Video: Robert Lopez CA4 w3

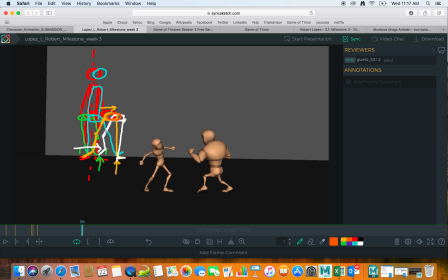he goes a little bit back, settling in as this leg comes down for new contact. And then
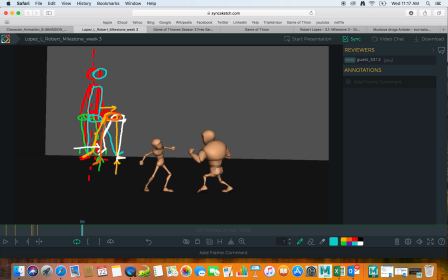let's use this one. And then finally that foot goes flat too as he moves a little bit more back.
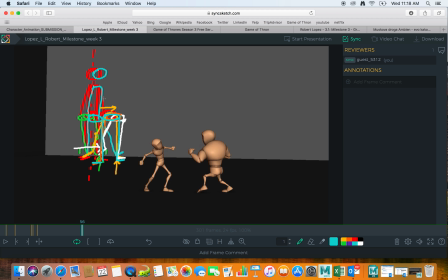So as you can see, it's a process of moving shifting the weight first on one side to release the weight from the leg, and then moving back for the new position.
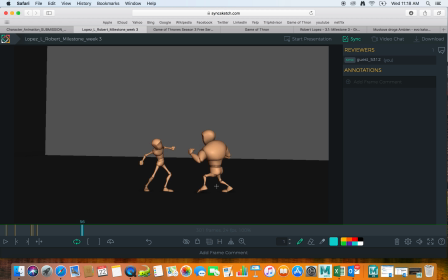That is missing throughout the most of your stuff. So there been, you know, I saw when I was in Maya cases where, let's say, this is a guy
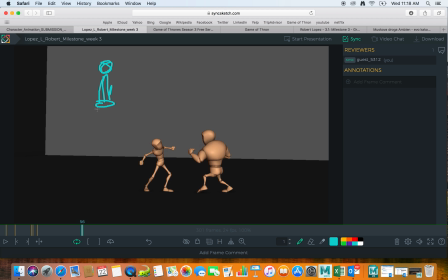and this is looking from back, right? So this is one leg, this is the other, and they're having. And then what you do is you lift this leg
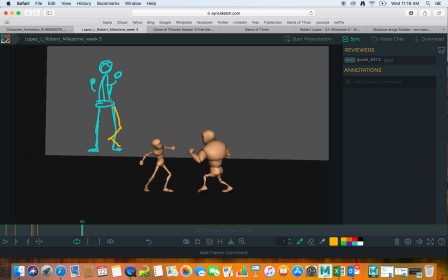and then you move to a new position. But like I said, it's impossible to lift this leg if you don't move these hips a bit on the other side.
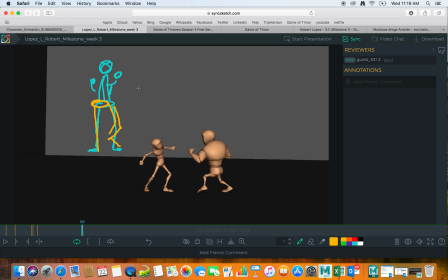All right, so the weight shift is incredibly important, and if you don't understand or if you don't do it properly, the whole animation falls in flat in the water, because
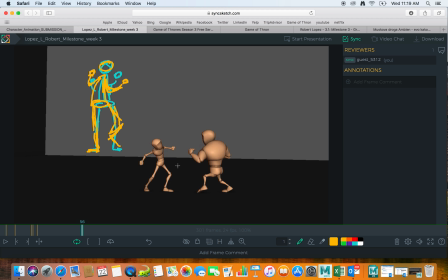believability of it is not there. Why? Because we are watching people walking and moving in front of us every day, all day long, and there is a certain ways how they do it.
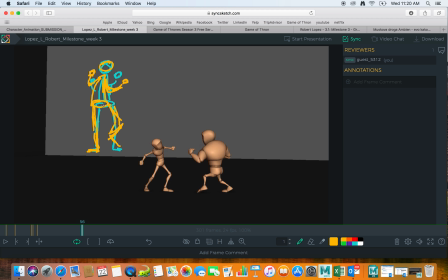And then when we are recreating that kind of stuff, that kind of movement, and if we don't do it properly, if we just cut the corners, that reality of the movement is gone, and it doesn't look right.
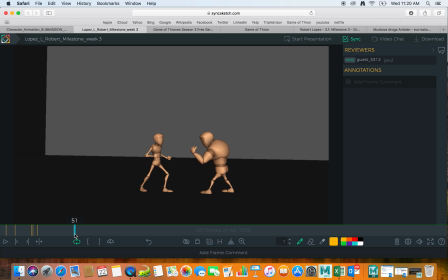He shouldn't be just pulling his leg, because it looks like he's being on ice, so his leg is sliding.
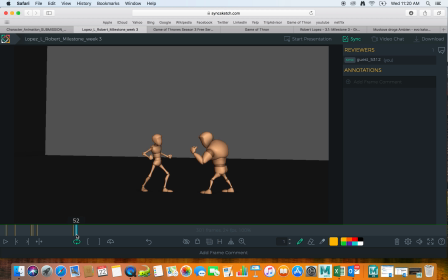There will be lots of sliding here, what makes characters not being stable on the floor. This movement seems to be like too early,
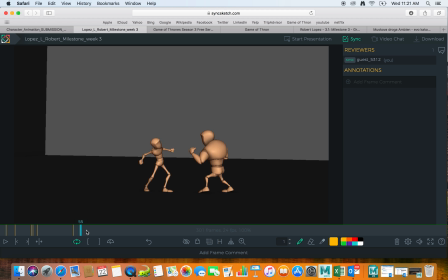because he wouldn't go with the body forward when the leg is up. He would have to somehow put his foot down sooner and then continue with the body.
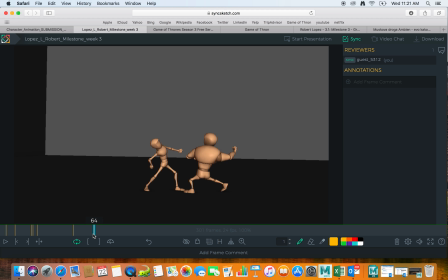Again, when the foot is coming down, the contact first is with the heel. So this would probably look better like this.
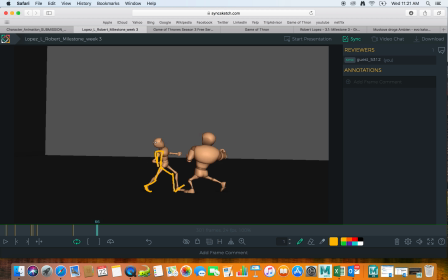And then from here, he would go down flat.
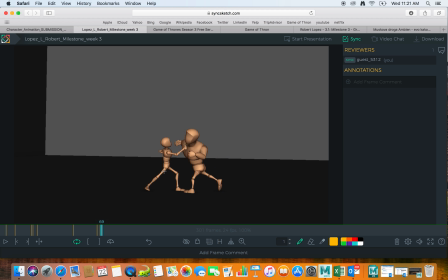this leg looks strangely straight. It should be something like that. Just the act of taking a anticipation for a hit,
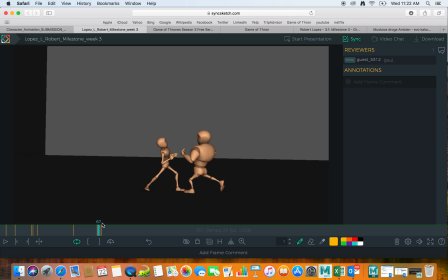I think he should be, rotating the whole body, and maybe even
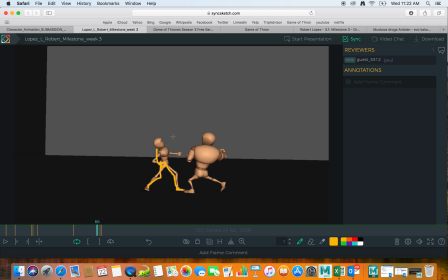a little bit back, and rotating this way his torso while he's going for that anticipation back.
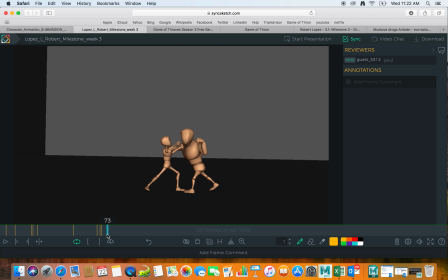And then when this kick happens in his head, it doesn't look like he really hits him. This is not clear. It almost looks like this big guy's head comes forward and knocks himself.
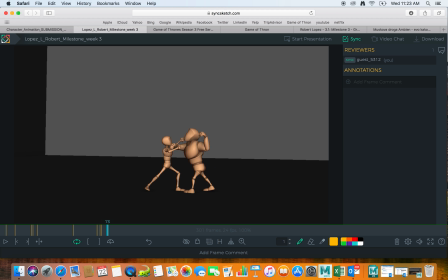I don't know if you want to do that or not, because of the speed, it really, it's not clear what's going on. So maybe
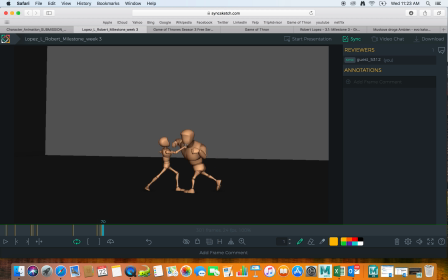his arm, after hitting him here, he should continue with rotation of his torso, so that on this one,
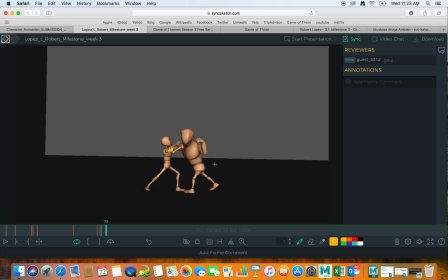this arm would, the shoulder, right, would be here, frontal, as he rotated his torso this way, and then arm could go like that, and we would see a reaction of this kick,
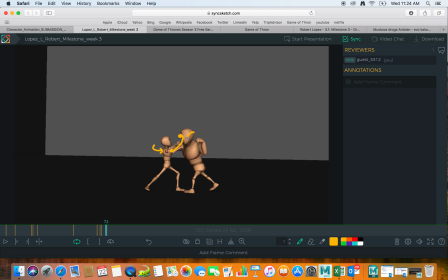because the big guy's head would go back.
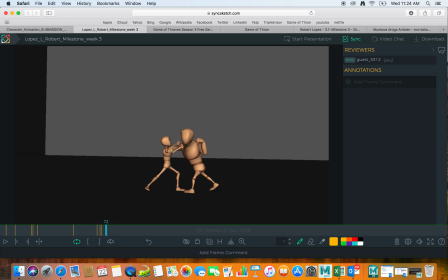So once again, the shoulder would be forward, and the kick would be like that, head would go back, and there would be also some reaction on the lower body.
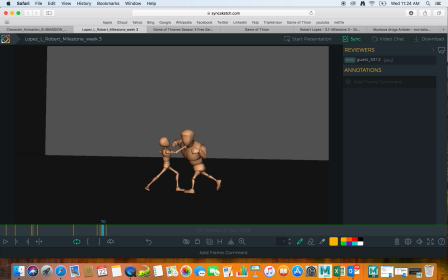You see that? So from here to there,
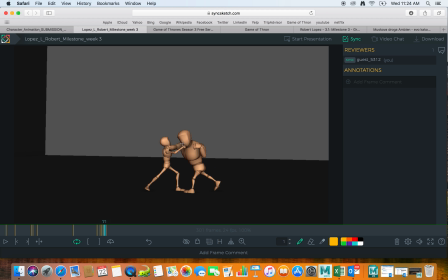and then back.
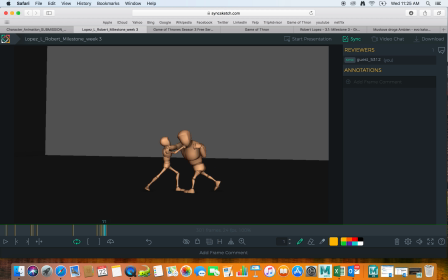So that would be more clear what is going on here. Now, when he gets hit,
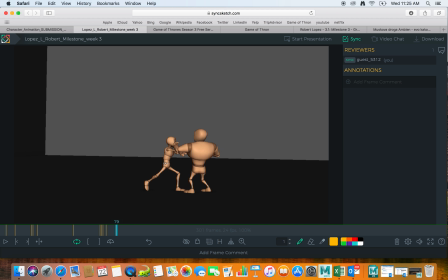boom, right? Look how his hips are not moving anywhere. They just got stuck at the same place in the air. Look, it looks to me that this is very unstable pose,
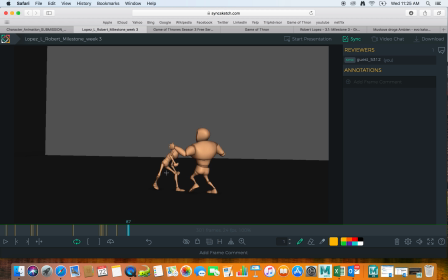where there is no way he would recover from this. But he just got there stuck for a while. How is possible that he moves in these ways where his hip is still being on the same place?